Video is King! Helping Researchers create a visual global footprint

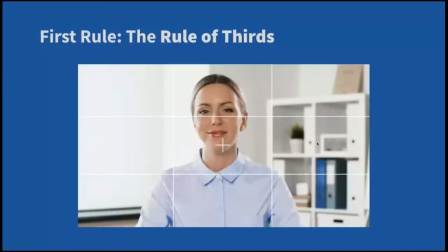first rule for you guys the rule of thirds and I we choked about this with Suzanne and Jenny who've seen one of my presentations before and who have applied this very religiously now but it does actually help and it helps for recording video it helps even in a kind of a video conferencing
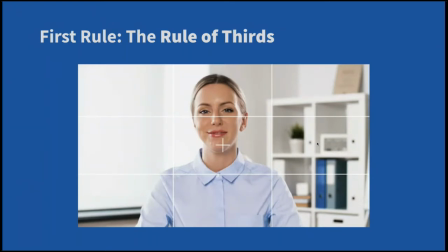kind of scenario where you just want to angle you know your image your laptop right so that you you're sitting well in the picture so this is the general rule it's called the rule of thirds it's quite simple basically you're just splitting your screen in three both vertically and horizontally okay if you
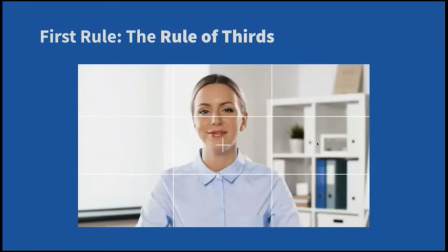want to well first of all I'll give you an idea of why this is important because as you can see here the person is framed well and her eye line is just about level with that top line okay eye line is level with the top horizontal line that's that should be your your
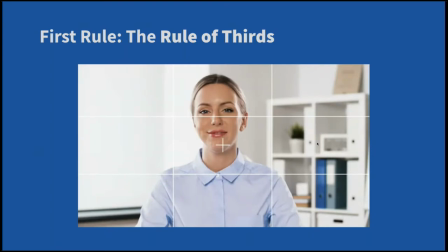rule and the person is centered between the two vertical lines and in this case and this is kind of a mistake a rookie mistake that
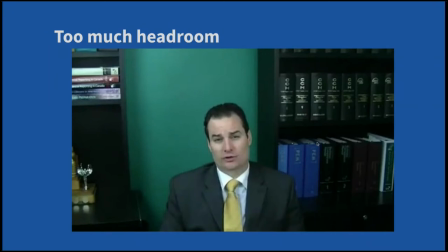I was making a lot when I first shot video you know four or five years ago I tended to want to center the person's face absolutely and you know to make sure that person was really locked into the center of the screen and you end up having too much headroom up here and
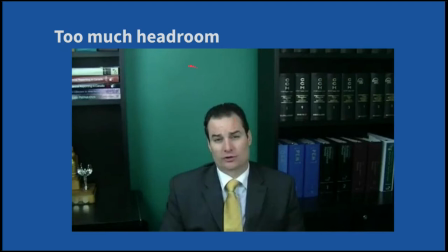it's not really what you want so it's almost counterintuitive but you want the person's head to be fairly high in the picture and the the gaze the eye line to be right here on this top line imaginary line but which you can actually activate if you use your phone
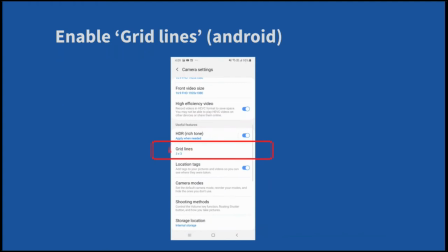if you're on Android you can activate grid lines here it says grid lines 3x3 that's for Android and it'll give you those lines on your phone so you can actually practice yourselves and see what that looks like when you when you're framing subjects or or
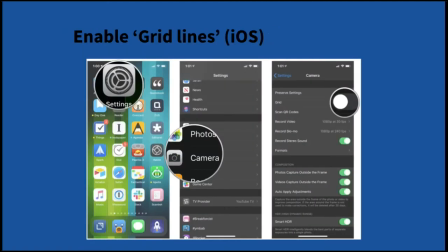whatever same thing for iPhone well on my phone is a little bit different you need to go into settings first and then camera and then toggle grid here and you'll see that that three by three grid but so as
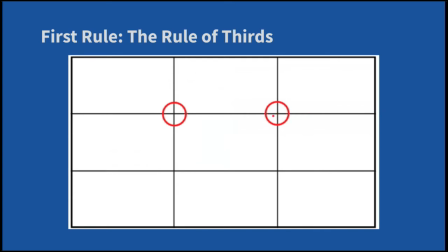I was saying these are the two key important kind of intersections on this grid where your subject's eye line should be either in the middle here or to one side near this intersection or near one of these intersections here's
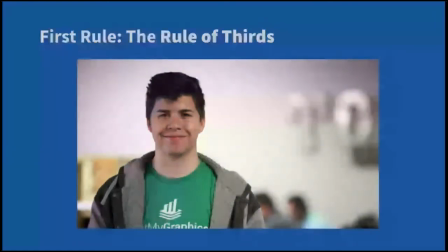an example with the grid lines and without of good acceptable framing
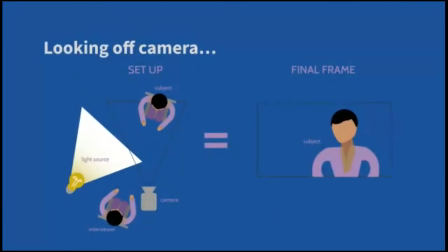yeah going back to the scenario where you're looking off-camera you
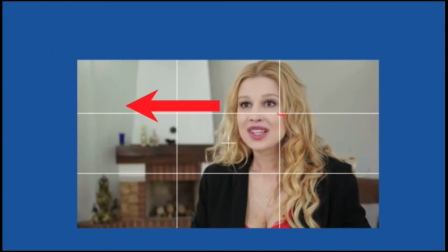see what's happening here so that the subject is nearer this intersection over here okay so you don't need to be you know really uh rigorously on this grid line you just need to be near slightly above slightly below is perfectly acceptable but you need to be in this area rather than centrally um
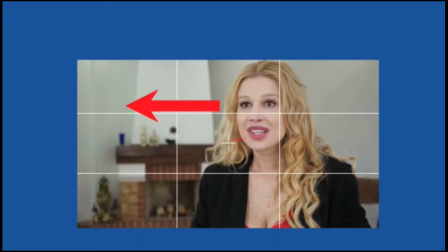what ends up happening is the mouth is more central than the eye line so the other line should be around this line and in this case near this intersection here because the subject is looking left excuse me subject is looking left which is what we call long side okay so if your subject is
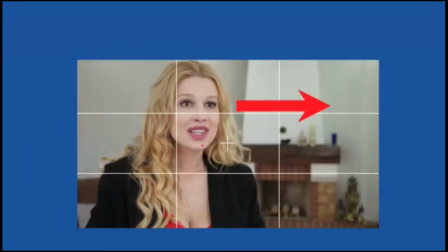deported to the right you want her to be looking left and the vice versa if she's off to the left you want it to be close to this intersection and looking long side to the right this is important and it's it's it's also a common
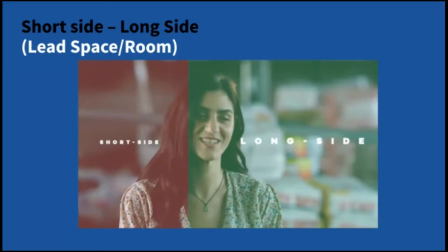rookie mistake when you try and get the subject looking off camera you
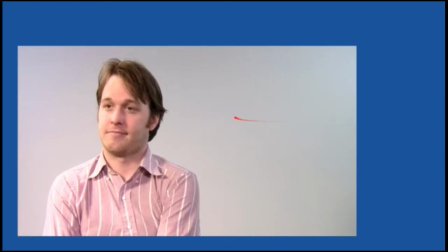end up in a situation like this if you if you get it wrong your subject is looking short side over here which feels odd because half of your image is kind of lost over here this is kind of dead space and you get this feeling that the subject doesn't really know
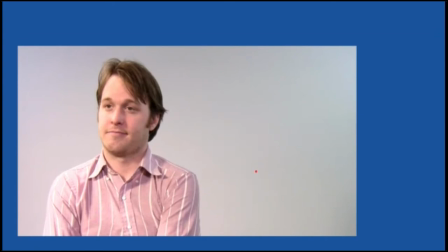isn't really aware even what's happening back here so this is off you want it to be the other way around something more like so I'm more